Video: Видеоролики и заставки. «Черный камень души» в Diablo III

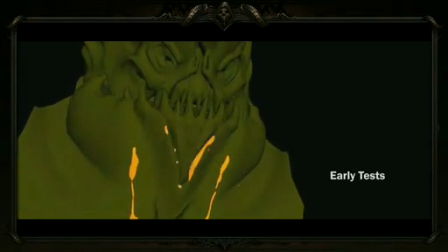While Asmo was actually speaking, we were finding that the lava was starting to have a lot more questions than it was actually trying to answer. Like, for example, how fast was this lava going to move? How much farther down the chest was it going to go?
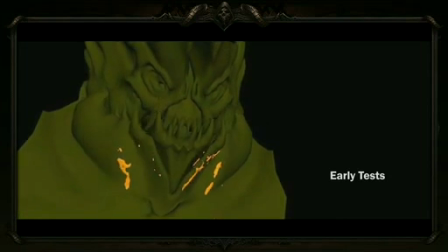And were we going to be worried about continuity of lava between shots? Because that would really take the level of difficulty way, way up.
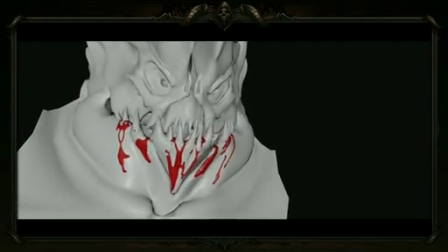Here's another example where we took the speed and the viscosity of the lava way, way up and sort of way down so you could actually slow it down. And even this one, we were just wondering, maybe this isn't the right track.
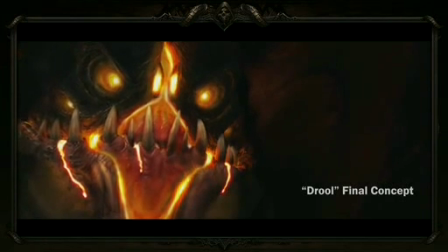So finally, this is our final concept drool, and you can see by now we've actually pulled it way, way back.
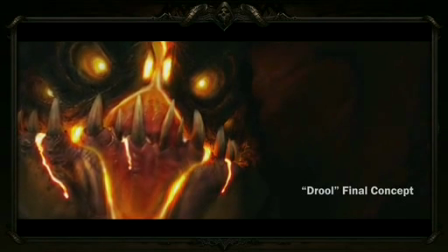We only have 3 little rivulets of lava that are being pulled out of the corners of the mouth.
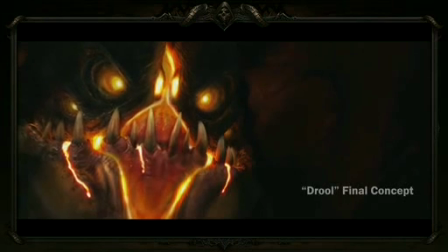And actually, we took this one all the way to completion.
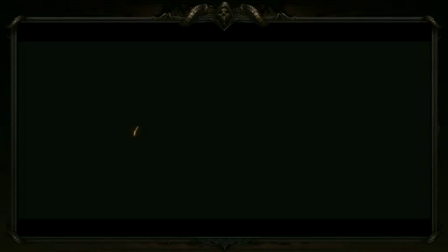You can see here our final beauty pass for that particular shot, just these 3 tiny little rivulets of lava. But during the entire process while we were working on this, and the artist Bill LaBarge who was working on this, we were beginning to wonder, was this just too distracting?
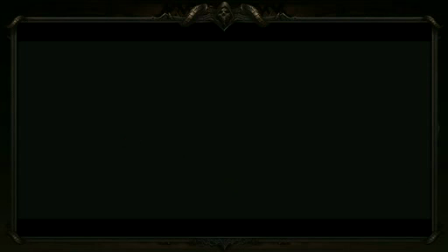And it was kind of making Asmo feel sloppy, and actually even worse than that, it was starting to make him feel comical, which is not a story point.
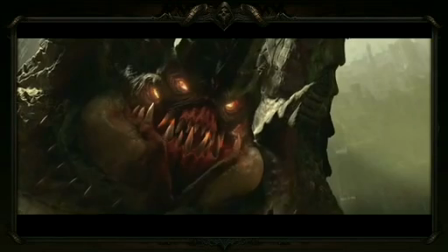That's not something we wanted to go for. So we killed it. Here's a little breakdown of some of the more traditional effects around Asmo.
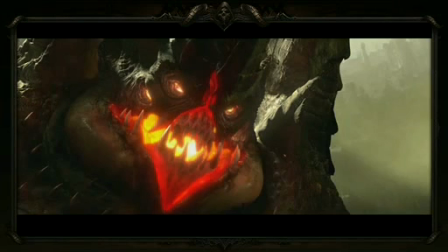Obviously we have the glowing mouth, we have smoke and embers that are coming out, glowing eyes, and we even have a heat distortion plate on top of that.
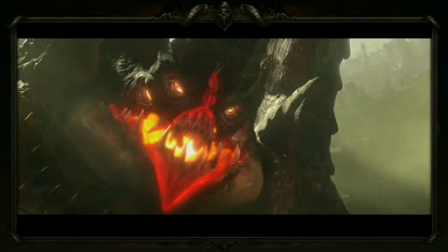A little atmosphere on top of that, and there you have it.
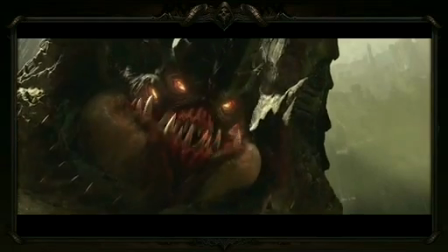So I know I kind of glossed over quite a number of the lighting passes in there. Let me turn it over to Graham.
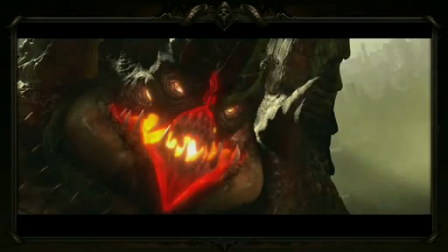He can tell you a little bit more about that. All right, thanks, Mike. So as a lighter, I've got one of the best jobs in the whole place, and that's because I get to light everybody's awesome work upstream.
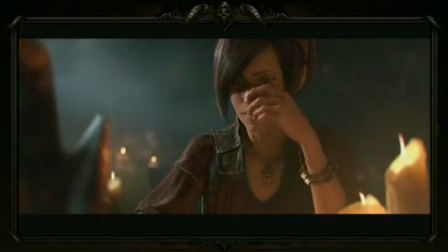But seriously, the main job of the lighter is to light in a way that supports the story.
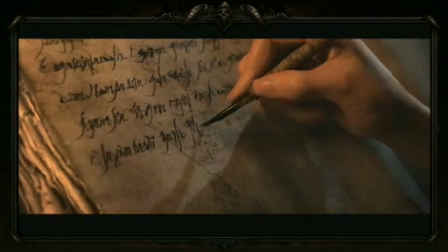Now, Black Soulstone was calling for something that was a lot more realistic and less stylized than some of our previous work.
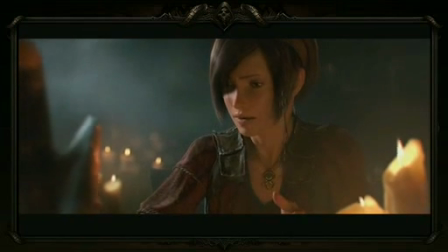But when I say realistic, that's not quite the same as reality, and everything is very designed,
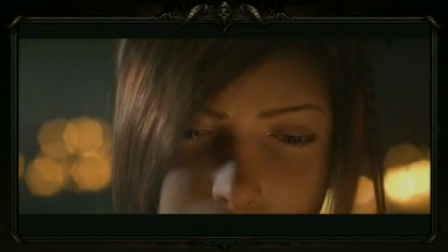and I would say the stylized reality is what we were really going for.
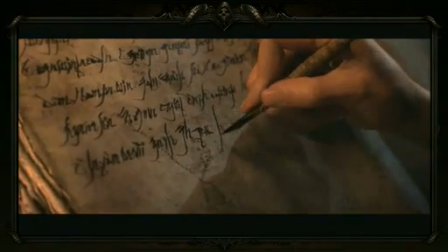Now, in order to achieve that more realistic look that we were going for,
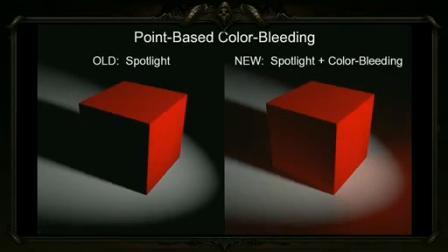we had to adopt a number of techniques and technologies that have been used by some of the major motion picture visual effects studios.
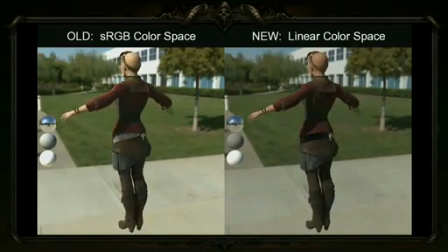And I wanted to just say a quick thanks to John Lands and Chris Rock and all
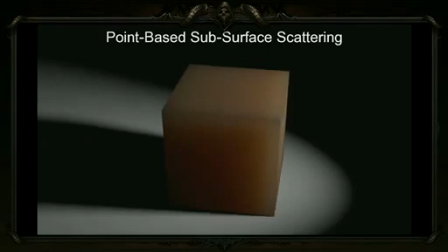of the tools and development team guys who did such an amazing job improving our RenderMan pipeline throughout this production.
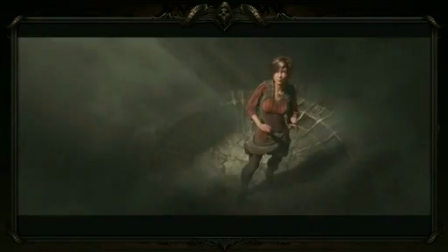So,
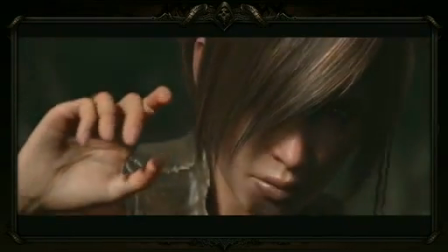lighting Leah, nobody looks good under a harsh spotlight.
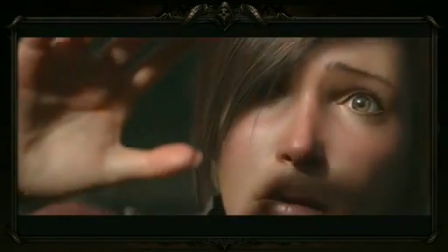And so when we got into lighting Leah, we had to
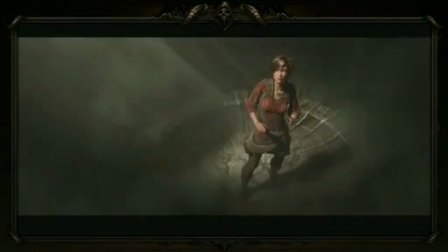make some choices regarding the type of light sources that we were using.
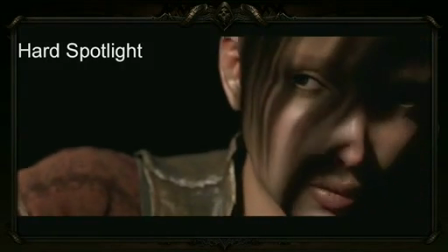And here I'll show you a couple of different lighting passes that we did for Leah for this particular shot.
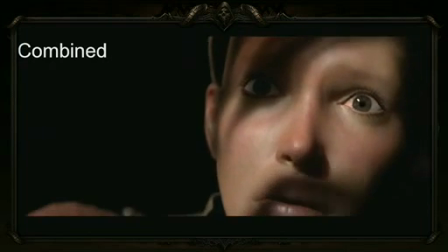And I'll talk a little bit more about what I'm mentioning here. Light can be hard or soft.
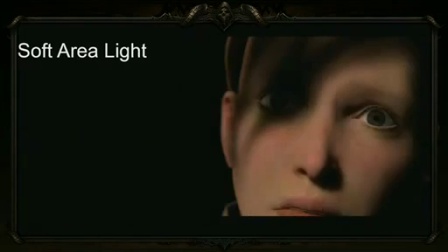And basically what that means is a hard light gets very sharp shadows, gets a lot of crisp details.
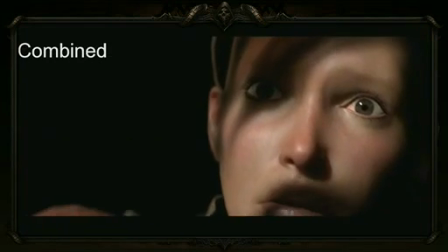A soft light is a lot more flattering for a character.
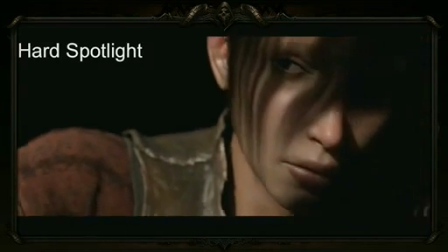How you achieve a hard or a soft light is really a matter of how big the light source is.
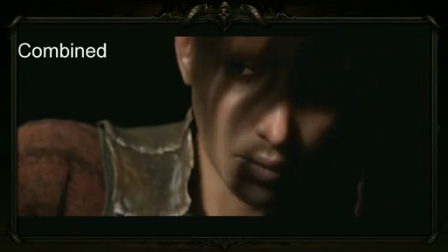So we took some liberties here with Leah, and what we did was we combined elements from a hard spotlight, like the specular details on her face,
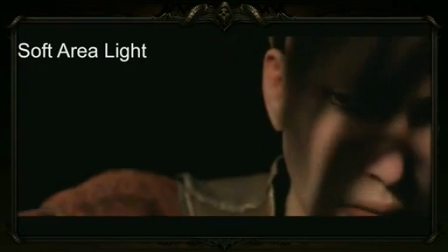with this sort of softer roll-off that you see on this soft area light, and we combine them together to achieve the final result.